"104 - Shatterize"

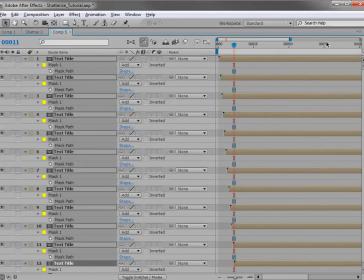So we'll just click on the stopwatch and drag down until we shut off all of the animated masks.
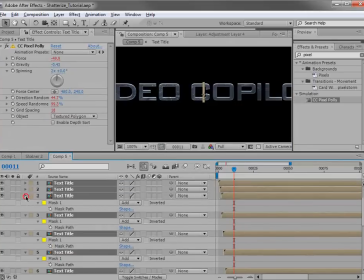So now what we've created is a bunch of layers
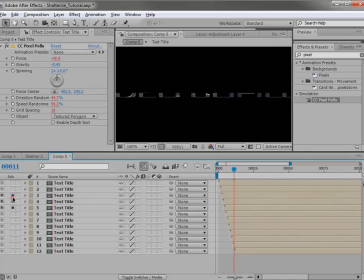that represent one slice of the entire title. Very good. Now we can go ahead, turn the effects back on here. And so if we look at this, we can see it sort of breaks up, although we are missing the initial title.
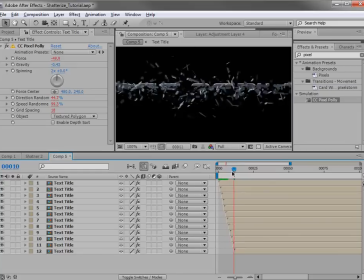Now this is breaking up from the bottom to the top, so I want to switch that around.
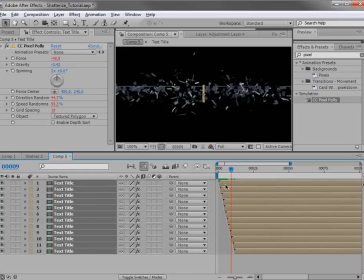So we'll select the bottom layer, hold down Shift, select the top layer, and we'll run that script again.
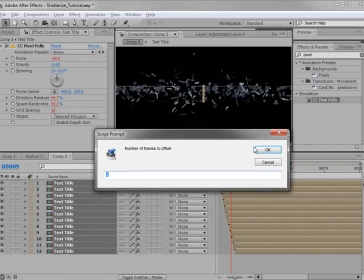And we'll just hit OK. And that will switch the order.
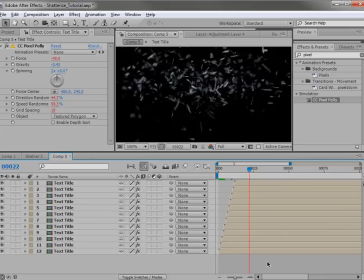So the order that you select them is the order that they will run. Now we do need to create the title before it breaks up. So we'll just take one of the copies, hit Control D, and we'll change it to red so that we can see it's a different layer.
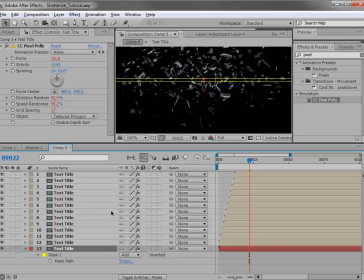And we'll hit M. Let's move this up here, maybe shut the effects off, solo the layer. And basically what we need to do is animate it from being on to being off. So we'll just scale that mask up, and then we'll go ahead and set a keyframe for the path.
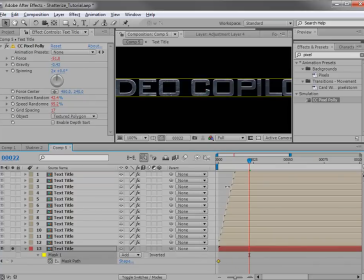Set it at the beginning there, frame 0. Move forward to frame 11, and then animate it until it's off. So just like that. And we look at the animation. We have the effect of it breaking up into pieces.
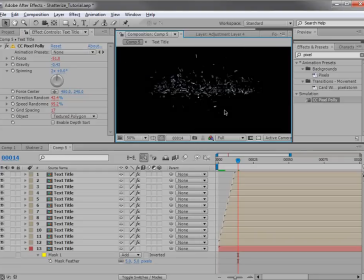So this is the core animation, and the next few steps are going to be sort of enhancing it, adding some glows and all that good stuff.
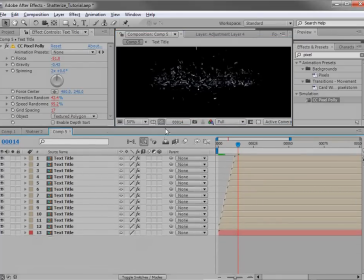So let's move on to that right now. Okay, the next thing I want to do is add some more detail.
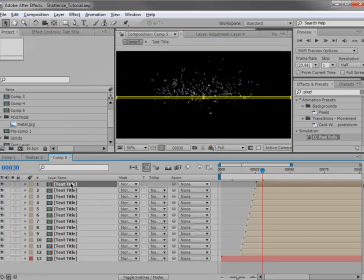So what I'm going to do is take all these layers here and duplicate them.
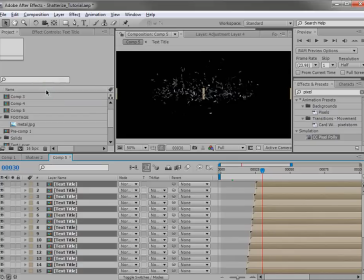So we'll hit Edit, Duplicate, and we'll move them up here to the top.
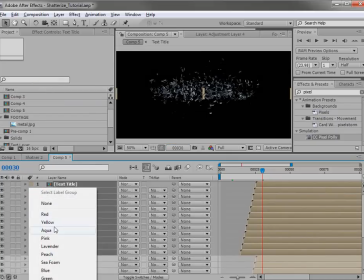And I also want to change the label color to maybe yellow so that we can differentiate them from this set.
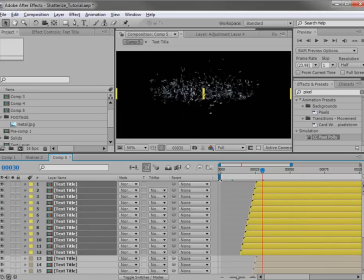Now I'm also going to move them over to the beginning of the animation, so I'm going to hit Alt Home. And what I want to do is give it a different animation or a different look than the other layers beneath it.
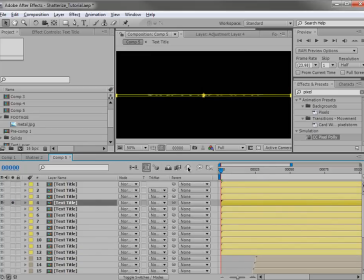So first I'll just take one of the layers, solo it, and hide the mask, and we're just going to look at this layer by itself.
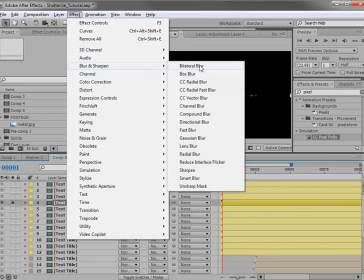I'm going to add a blur effect, blur, fast blur, and we're going to animate it.
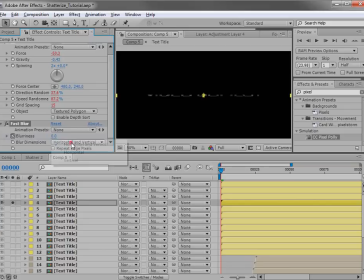So we'll set a keyframe at frame 0, and we'll also set it to be vertical and repeat edge pixels. And we'll move forward to about frame 15 or so, and we'll set the blurriness up to about 100.
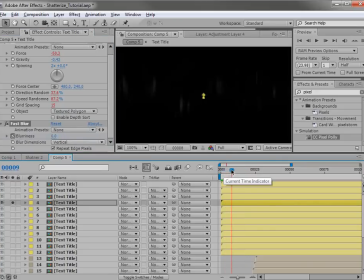So what we're doing is gradually blurring the layers vertically as the animation goes on.
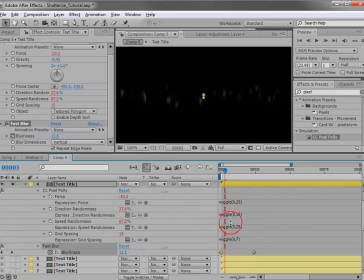Now I also want to select the first keyframe and hit F9 so it's a little smoother going out.
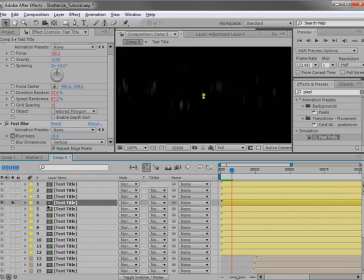Now I want to copy this effect to all my other yellow layers, so I'll hit E, select the fast blur, choose Edit, Copy,
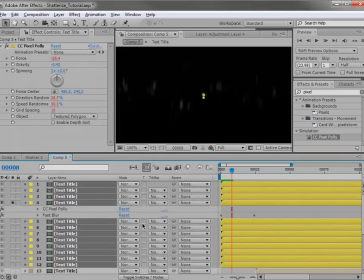select other layers in the yellow group and choose Edit, Paste. So now the layers have that blur.
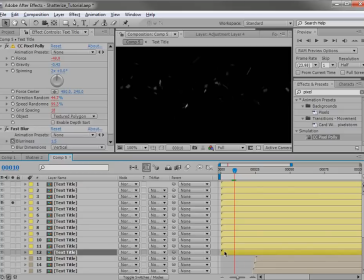So now I want to offset them again, so I'll select the bottom layer, hold down Shift, select the top layer, we'll choose File,
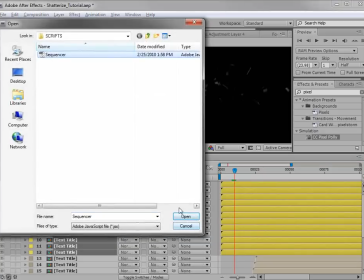Script, Run Script, and we'll run the sequencer script again and offset by 1 frame.
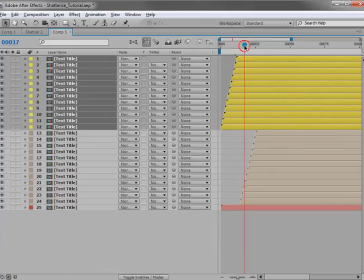We'll unsolo the layer, and we just need to slide it back over so it lines up with the original animation.
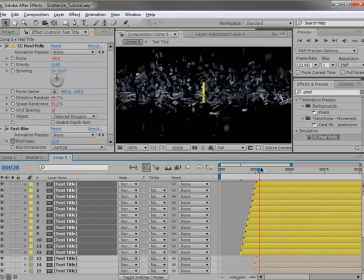And so now we have a little bit of blur going on there, and it just looks a little bit more intricate.